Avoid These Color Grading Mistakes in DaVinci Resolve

In today's video, I'm going to share the top color grading mistakes I made in DaVinci Resolve and how you can easily avoid them. I will show you two workflows, as a pro and as a beginner. So stick around and improve your editing game.
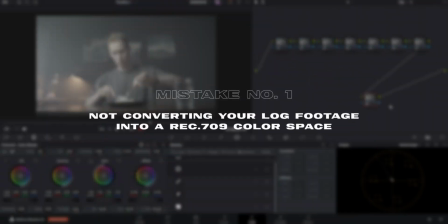12s
Let's start as a beginner. The first mistake is to not properly converting your log footage into a Rec. 709 color space. I have created a bunch of nodes, but mostly for the second workflow. So when I was a beginner and recorded in a log profile, I would go in and start grading the clip by dialing in the exposure while looking at my waveform without even converting it to a Rec.
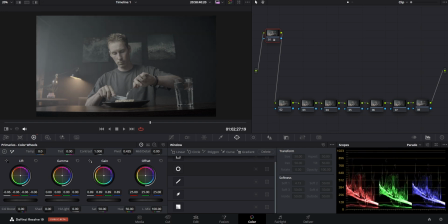34s
709 color space. I pull down the lift to create some contrast, push up my gain to add more brightness, but I don't want to clip anything, because otherwise I'll lose information and that is not professional, right? But that is the second mistake. Always wanting to protect your highlights and shadows. The third mistake is oversaturating your footage. Try to focus on specific colors rather than the whole color range. You can create a specific look by protecting your skin tones, which I will show you in the second workflow.
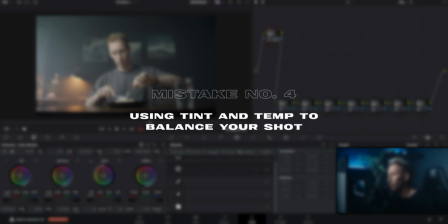63s
The next mistake is to always use the tint and temp sliders to balance your shots. It's not wrong to use the sliders. I mean, they're here for a reason. But after some experience, I figured that when wanting to get really precise results, the wheels just never disappoint me. And as you might notice, I did all the adjustments in just one node, which is the next mistake.
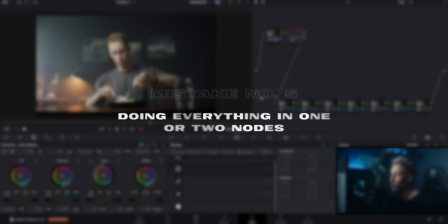82s
Doing everything in one or two nodes. Now I want to dial in my skin tones.
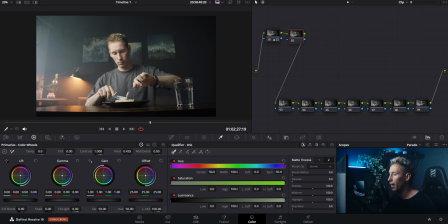88s
For that I'm using the qualifier, and by that I'm selecting a part of my skin,
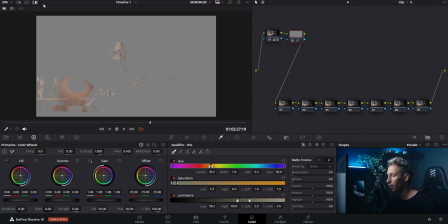92s
turn on the mask so I know what I'm selecting, and with the tint slider I'm adjusting the color, but for it to work properly we have to do more, which I'll show you later in this video. So this last mistake is not using the qualifier correctly.
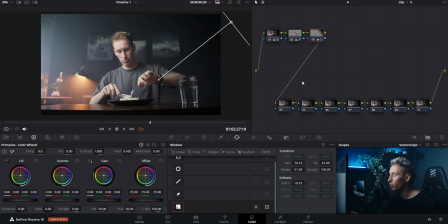106s
I'm adding a few masks and that was it. For a simple grade with only a few adjustments, these are some of my mistakes when I first started out. Now for the second look, we will do the exact same order, but we will avoid the mistakes and try to come up with a better look.
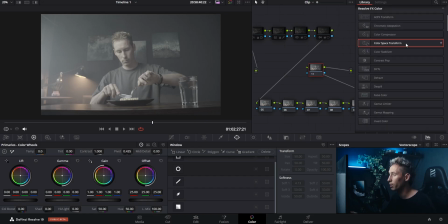120s
And at the end of the video, we will compare these two grades. Let's start by converting our footage properly with the color space transform node at the end of our node tree.
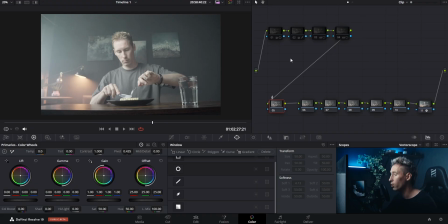130s
Now for better organization, I'm not only using more nodes as before, but I'm also naming my nodes so I know exactly what changes I did in certain nodes. I am mostly using the curves combined with the editable splines for a smoother S-curve, and as you can see, I'm not afraid of lowering my blacks.
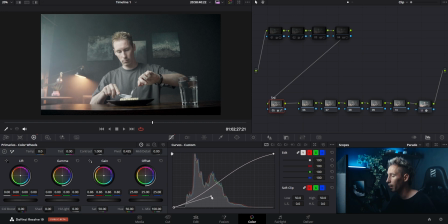147s
The table is pitch black, which in this case is totally fine. The important thing is that your hero should be properly exposed. Your hero could be the environment, such as a sky, a car, or in this case, myself.
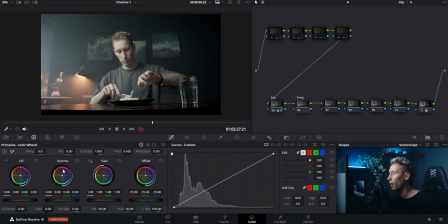159s
The next node will be my temperature node. I'll use the wheels to get more accurate results. I want to add more blues to the highlights with the gain wheel and counteract with some warmth in the midtones with the gamma wheel. Now the saturation slider was at about 95 on the first grade,
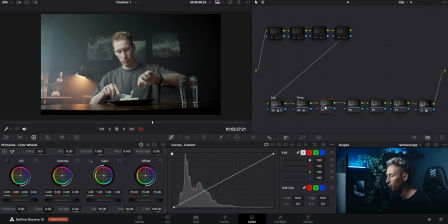174s
and here on this one I'll only go about 59 because the colors will be added now with a layer node to create the look I want to go for. The skin layer sits at the bottom, so everything I do here will not be affected in the layer above, since I'm masking out my skin tones with the qualifier. Now, the mistake I was doing when I was a beginner, not using the denoise slider.
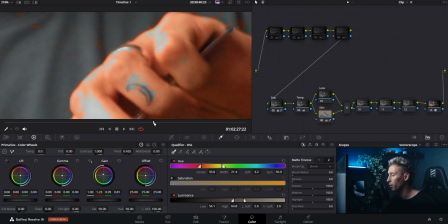194s
Because if I'm not using it, these weird blocks will appear. So let's denoise it a bit and you can see them disappear. Combine this with a blur and you're good to go.
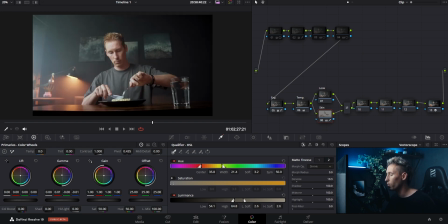205s
I'm adding some skin tone with the midtone wheel, and now you can see the power of the layer nodes. In my look node, I'll add some color separation to the scene by adding some blue tones. Look at my vector scope. Since my skin tones are not affected, I'm creating a cool teal and orange look.
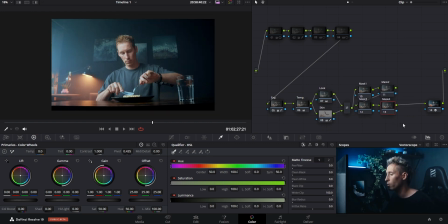222s
Just like in the beginner grade, I'll add some masks to draw the attention to the center, enhance the practical light in the background, and so on. I'll show you now the two grades and decide for yourself which one you like the most. Since color grading is personal preference, there are no perfect outcomes.